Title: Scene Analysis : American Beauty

This sense of freedom, innocence, playfulness. He quit his job. He's working out. He has found happiness. He's learned that money has no objects, holds no power over him anymore, over his life anymore. He can do what he wants. He can buy what he wants. It doesn't matter because happiness is in the small things. Happiness is derived from what you make it. You don't need the perfect job. You don't need $1 million. You don't need this gorgeous house with imported furniture. And so that's kind of what we're getting here with the toy cars, playfulness.
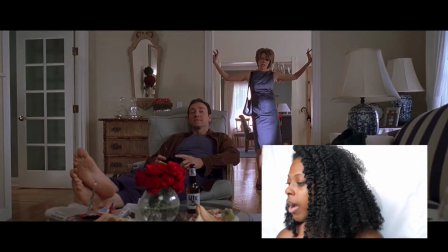[4:49]
So let's look at the red that's going on.
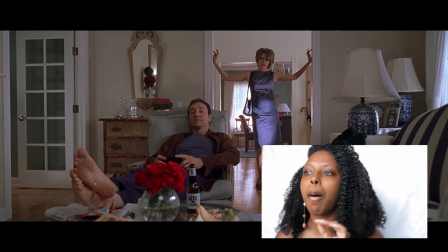[4:52]
We know that the color red and roses both have big symbolism in this whole entire film. And usually when the roses appear in a scene, there is emphasis being put on in the scene because we know that the roses are a motif.
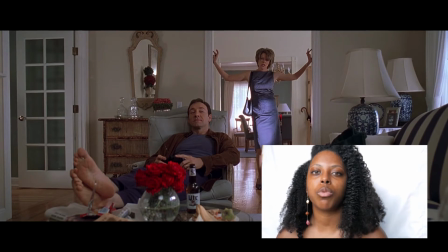[5:07]
So when they show up in a scene, the filmmakers want you to pay special attention to what's going on in that scene.
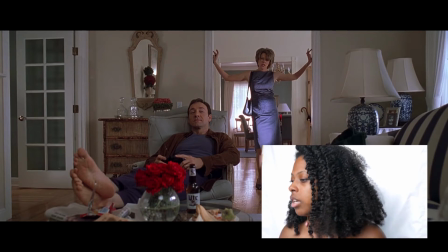[5:13]
The whole movie can be summed up in the scene. We have blue stripes. We're thinking of the flag. The red roses. We have white, red, white, blue, okay? We're still with the American theme, the American dream, American flag, all of that stuff, the freedom, right?
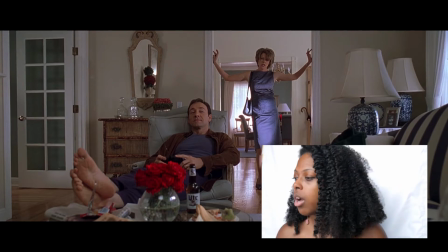[5:32]
American flag is freedom. So he's feeling free.
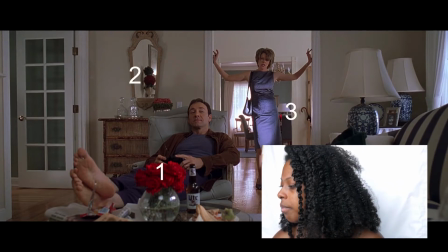[5:37]
Look at this. We have 1, 2, 3. On that dining table are roses.
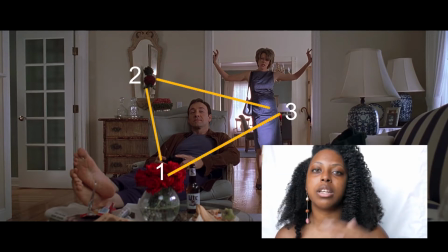[5:41]
That's making a triangle. And triangle, like I said in my previous video, not only is good compositionally, it also shows who holds the most power in that shot or in that scene.
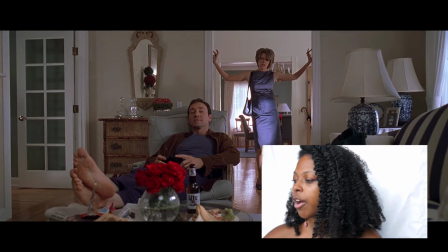[5:55]
So we know that Lester is laying down, lounging on this chair, and she is being squeezed in. You might assume that she holds the most power.
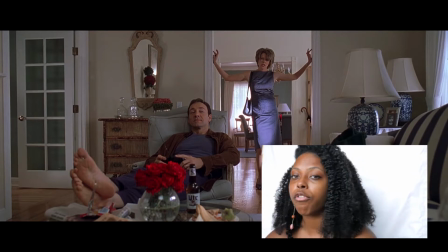[6:06]
If you look at the triangle that's being formed, the roses in the front, in the foreground, are bigger, puffier.
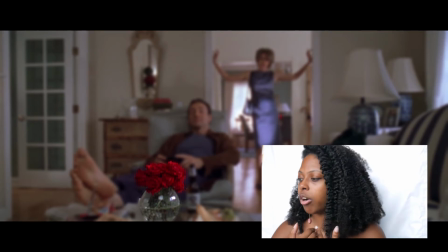[6:15]
They have a lot of emphasis from being in the foreground. And who is that directly next to or in front of?
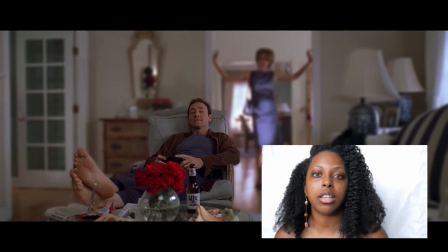[6:23]
Lester. So we might be able to say that Lester's holding power in this scene.
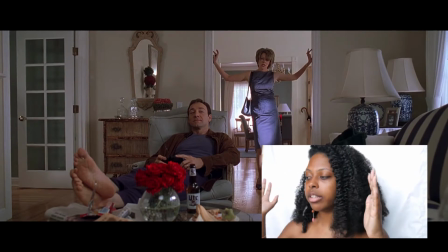[6:27]
He is feeling powerful and free. Carolyn is being boxed into that frame.
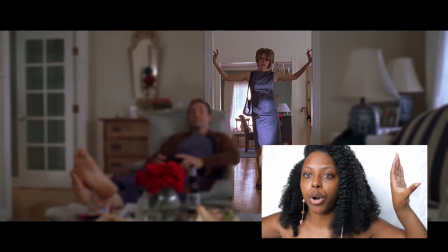[6:35]
That's because it's giving her support. She might think that she's holding power. She's coming in here being assertive. There's no power. There's no controlling him. He's on his own now. And so that's why she's holding this wall, because she's being
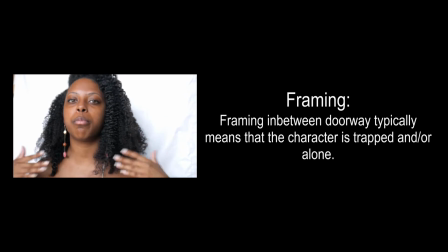[6:54]
technically boxed into this world of perfection, into this American dream, this materialistic dream of order, perfection, power, success, and she's trying to hold on to that, and hold on to that power in the family. She wants to be the power in the family.
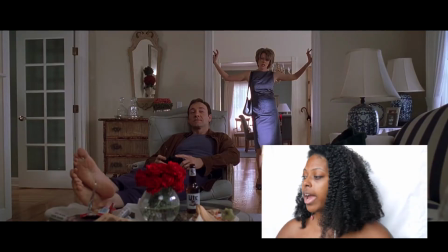[7:19]
He's lounging in a chair and he's in this big open room.
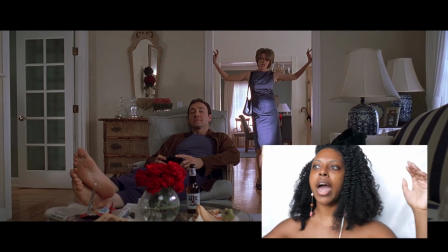[7:23]
He's feeling free, he's feeling open, and he's relaxed about it compared to her.
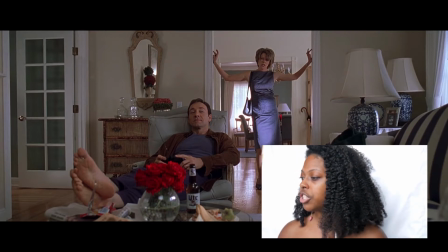[7:29]
Look at her stance, right? Like she can't stay still.
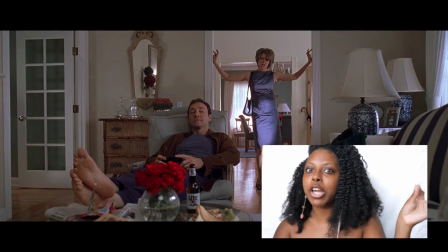[7:33]
She's not, there's no order. It's making her go insane. Look at the way that they're dressed.
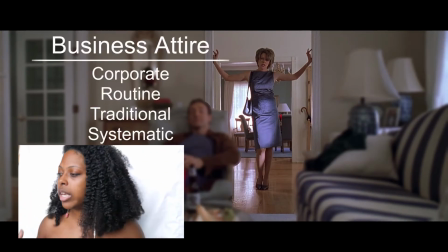[7:39]
She's dressed in this nice, slim, shapewear dress. It is a pale blue. She's wearing those like tiny corporate heels.
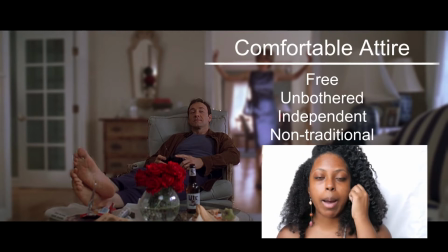[7:51]
Look at him. He's not wearing shoes, which is probably one of the main things that you've noticed when I said look at their outfits.
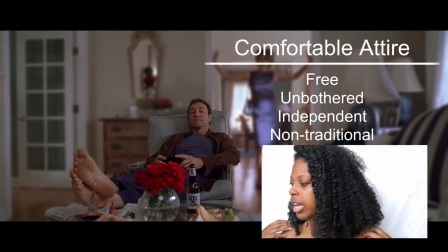[8:00]
He's not wearing any shoes. He's wearing this like jacket and this like lounge wear.
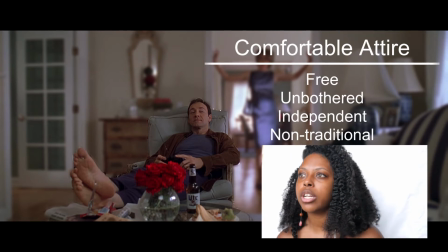[8:07]
He's really truly just lounging. He doesn't care anymore. And he's happy.
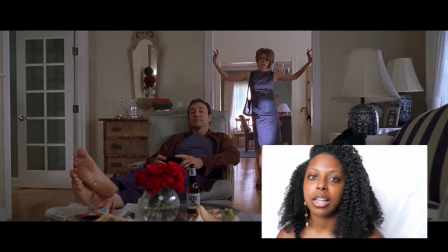[8:12]
He's comfortable. Meanwhile, she's wearing something that looks very uncomfortable. Then look at the table.
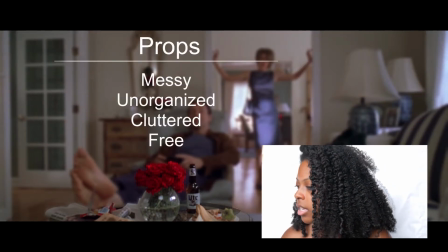[8:18]
The table is messy. Okay, so he's feeling messy.
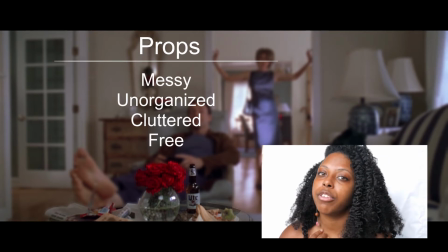[8:23]
He is going through life. Like I said, it's just he's feeling open, free, messy, making his own choices in life now.
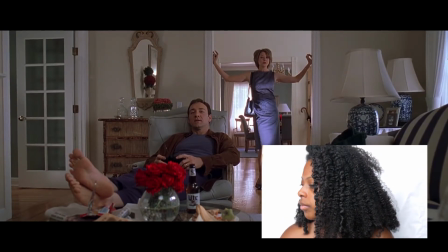[8:32]
Let's keep on going.
Fine. 1970 Pontiac Firebird, the car I've Look at her shifting.
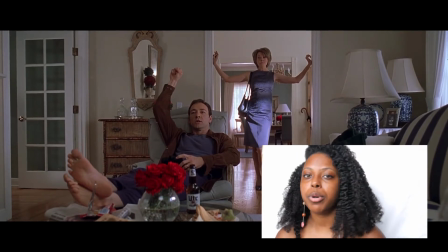[8:38] Now I have it. I rule.
So he puts up the I rule fist.
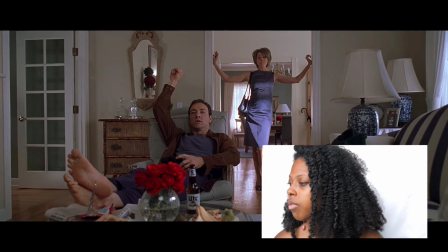[8:43]
Actors are told to do these things, right? He didn't just do this just because.
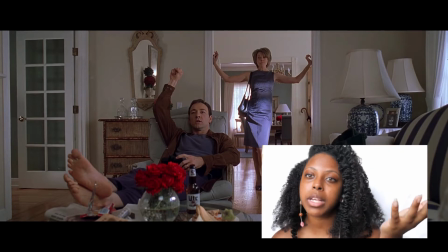[8:48]
Or maybe he did.
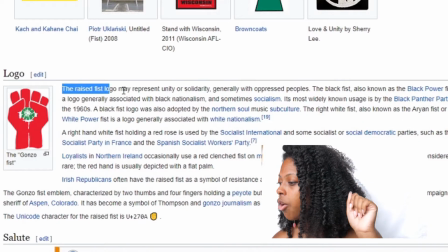[8:50]
But when you put on the raised fist logo may represent unity or solidarity, generally with oppressed people. If we were to take that little piece of information and apply it to what he's doing, what he's really saying is that I'm no longer a part of this system. I am not being oppressed by the American dream system. I don't care about this perfect career. I don't care about money. I don't care about materialistic things. I just want to be happy. I just want to do what I want to do, buy what I want to buy, and nothing is holding me back from it.
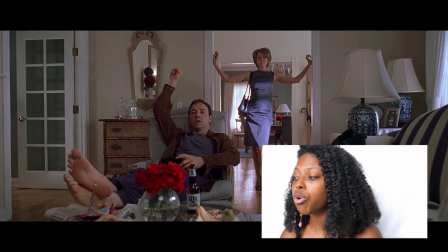[9:28]
Because at the end of the day, we die. And she's just over here shifting in that doorway. She's so uncomfortable with that. She does not like it. She does not like this disorderly that's going on.
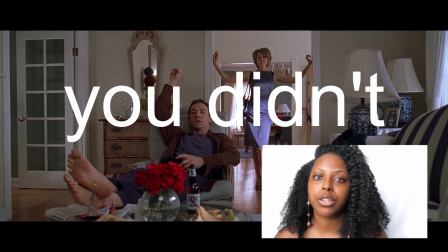[9:40]
I don't know if that's a word. I just made up a word. Disorderly. She's uncomfortable with it.
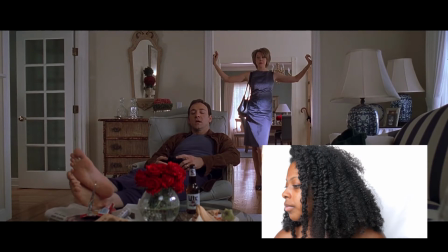[9:45] Aha, where's the Camry? I traded it in. Shouldn't you have consulted me first? Alright, so what did I say about power?
she is holding on to that power. She says, shouldn't you have consulted me first? Order, right? Order in the household. Why didn't you come to me with that? Because he quit his job, she believes that she's the breadwinner of the house. Now that she is handling the household finances, he should come to her.
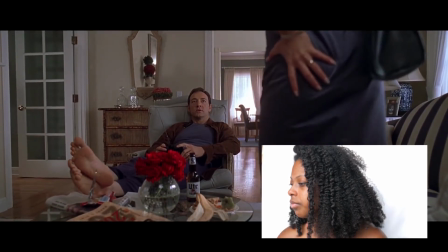[10:14] Let me think. No, you never drove it.
He's perfectly comfortable lounging in that chair. He's like, let me think. No, you never drove the car. I control my own life. I'm my own individual person. I'm no longer consulting you. You may be my wife, but you do not own me. You do not control me. I don't have to go to you about what I'm doing on my daily basis. I don't need to make decisions with you by my side. I'm my own person. I'm a full-grown adult. I can make my own decisions. She hates she hates it. He's breaking out. And we know that she's a very orderly person based off of this, one of the scenes in the beginning of the movie when she was selling the house. Another comment on the orderly theme that's going on here and how she believes that she holds the power in this is look at the framing,
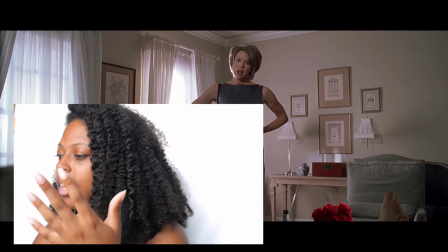[11:12]
look at the lighting, right?
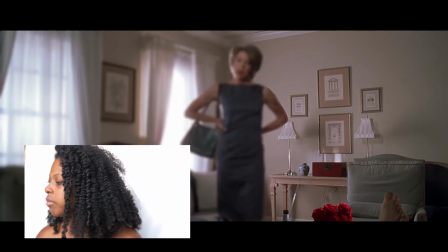[11:13]
Over here, to the right side of the screen, we have the two lamps, the two pictures, and then the two pictures on the left and right side. We have the red box, we have the red roses. That's symmetry, that is balance, that is order, and that is her, right?
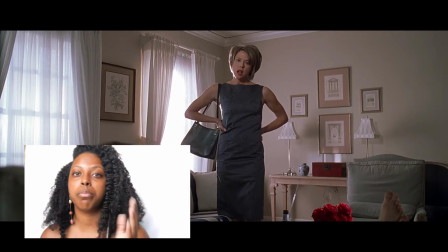[11:33]
She believes, at least, that she's balanced, or like this marriage is supposed to be balanced.
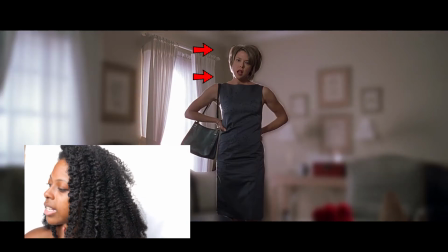[11:39]
The two windows give her light. Look at how she's being lit. She has this like halo light around her left side.
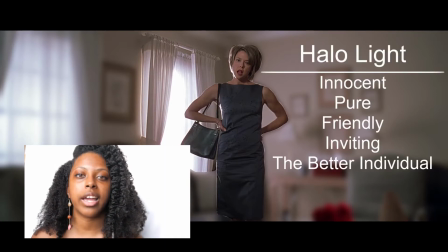[11:48]
So she thinks that she is the light, that she is the power, that he should be
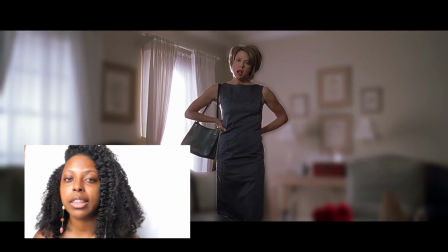[11:55]
confronting her about things, that she's bringing in the money, she's bringing in the name, the family name.
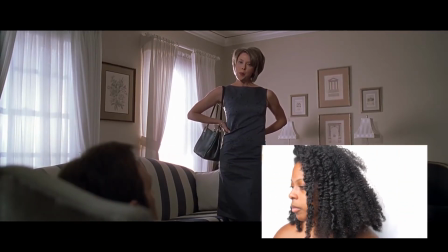[12:03] Have you done something different? You look great.
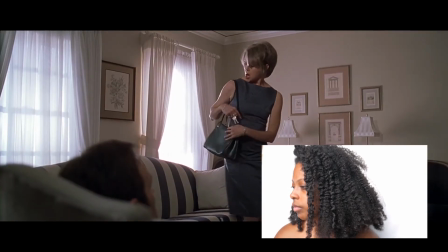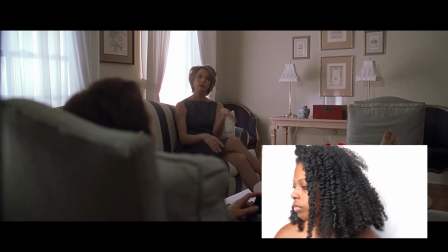[12:12] Where's Jane? Jane not home.
Notice how often she moved throughout this entire scene. Even if she was standing in one place, she's fidgety.